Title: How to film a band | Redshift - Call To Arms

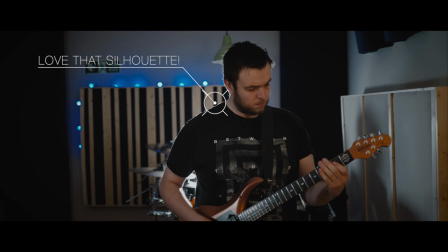243s
I'm a big fan of back lighting in general and that's why I really wanted to do on this video because it's quite dramatic and that's basically it for lighting. Very simple, quick and easy setup. I edited the video in Final Cut and I used the multi-cam feature which I won't go through now because I've done a whole separate video about it which I'll link below if you're interested. But I know you want to see how I color graded the footage so here goes.
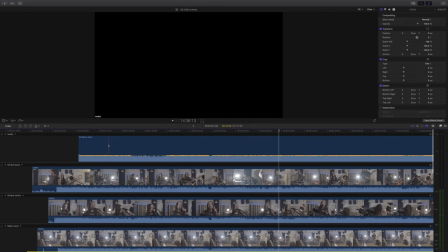268s
This video was actually relatively easy to grade in the end just because the lighting
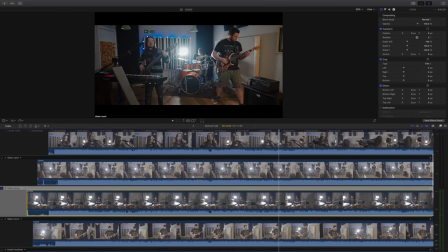273s
was pretty good and I got the exposure basically exactly where I wanted it to be.
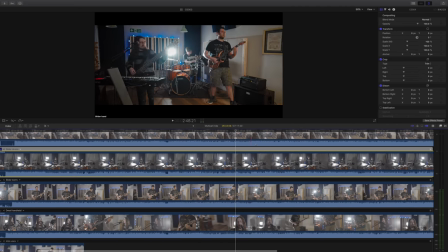278s
So here we are in the multi-cam view and as I mentioned if you haven't used multi-cam definitely go back and watch my multi-cam video
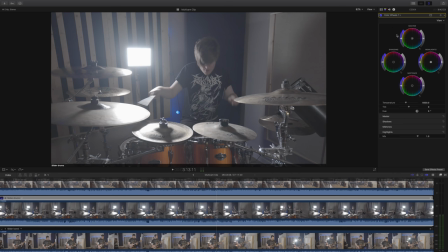285s
as this will really help so the first thing i'm going to add is an instance of color wheels and i'm just going to drop the exposure
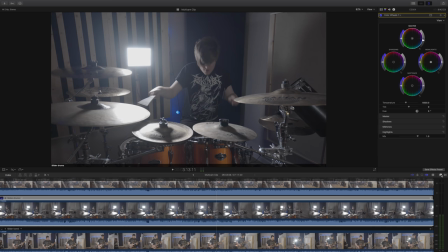291s
a little bit because i know that i have it overexposed just a little bit and that's just to keep the noise down in my footage next i'm going to add my lookup table as that will do the bulk of the work for me lately i've been using phantom lutz and in the pack
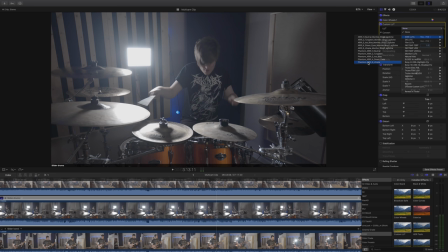306s
you get the regular five lookup tables and you also get monitor lutz and i kind
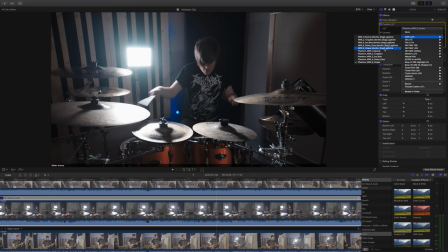312s
of like both i know you're not really meant to use monitor ones for regular footage but in this case I preferred them.
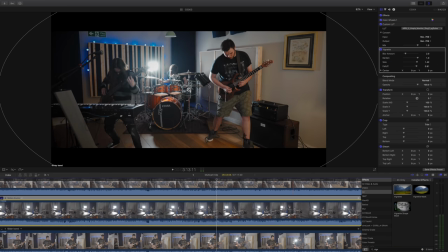318s
Next I added a vignette because well this is a rock band and they wanted it to look you know fairly
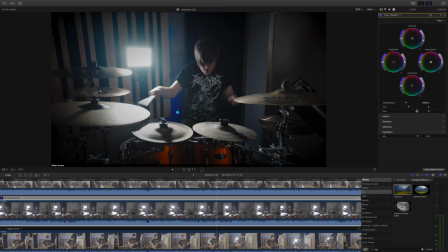324s
contrasty and and quite moody and I think a vignette really helps with that kind of look. Before I edit the parameters of the vignette I'm just going to tweak the contrast a bit and give it a tiny bit more saturation and with the vignette I like
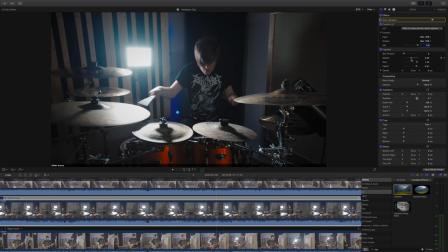338s
to turn off any kind of blur because it's just unnatural and then I just like to keep the darken effects around the edges relatively subtle I don't want a heavy vignette. Next I'm going to add an instance of Letterboxd so that I can add my 2.35 to
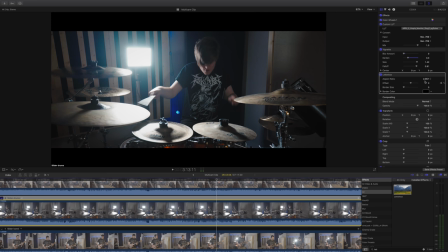354s
1 aspect ratio which between the band and I we discussed would be the look that we wanted to go for.
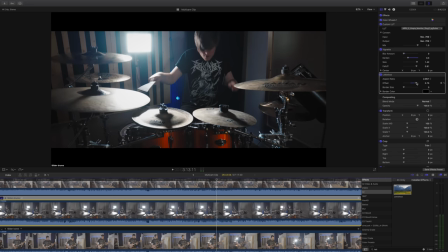359s
Of course whenever you do this you're going to want to adjust the offset of your footage to check that everything is in frame you're not cutting anyone's heads off that kind of thing.
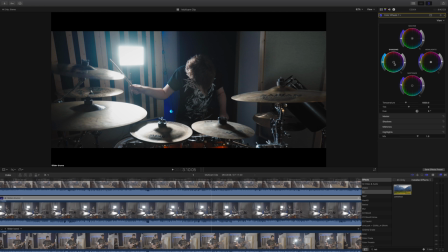367s
The last thing I did is I just went back to my color wheels and I just pushed the shadows a little bit more into that sort of tealy blue kind of color and the mid-tones I gave a tiny bit more warmth and that's basically it.
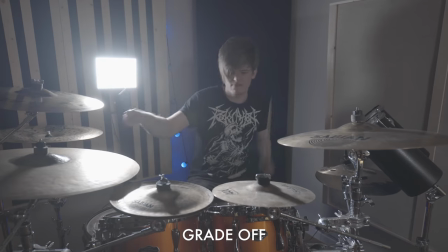380s
Notice I've added no sharpening because I'm using sharp lenses and I'm filming in 4k I didn't really feel like there was any need
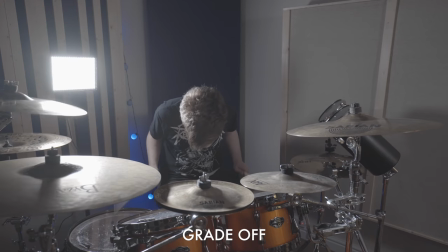388s
and that's basically the approach I took with all of the shots and I obviously there was some color matching that I had to do between shots but that wasn't difficult and yeah let me know what you think down in the comments section below and that's it for now I hope you found this video helpful and interesting I've got a large back catalogue of videos about video on this channel of which YouTube recommends this one for you and my latest upload will be just underneath if you're not already subscribed then definitely do it hit the blob that's just over my shoulder and until next time let's help each other out and shoot a better video. See you guys.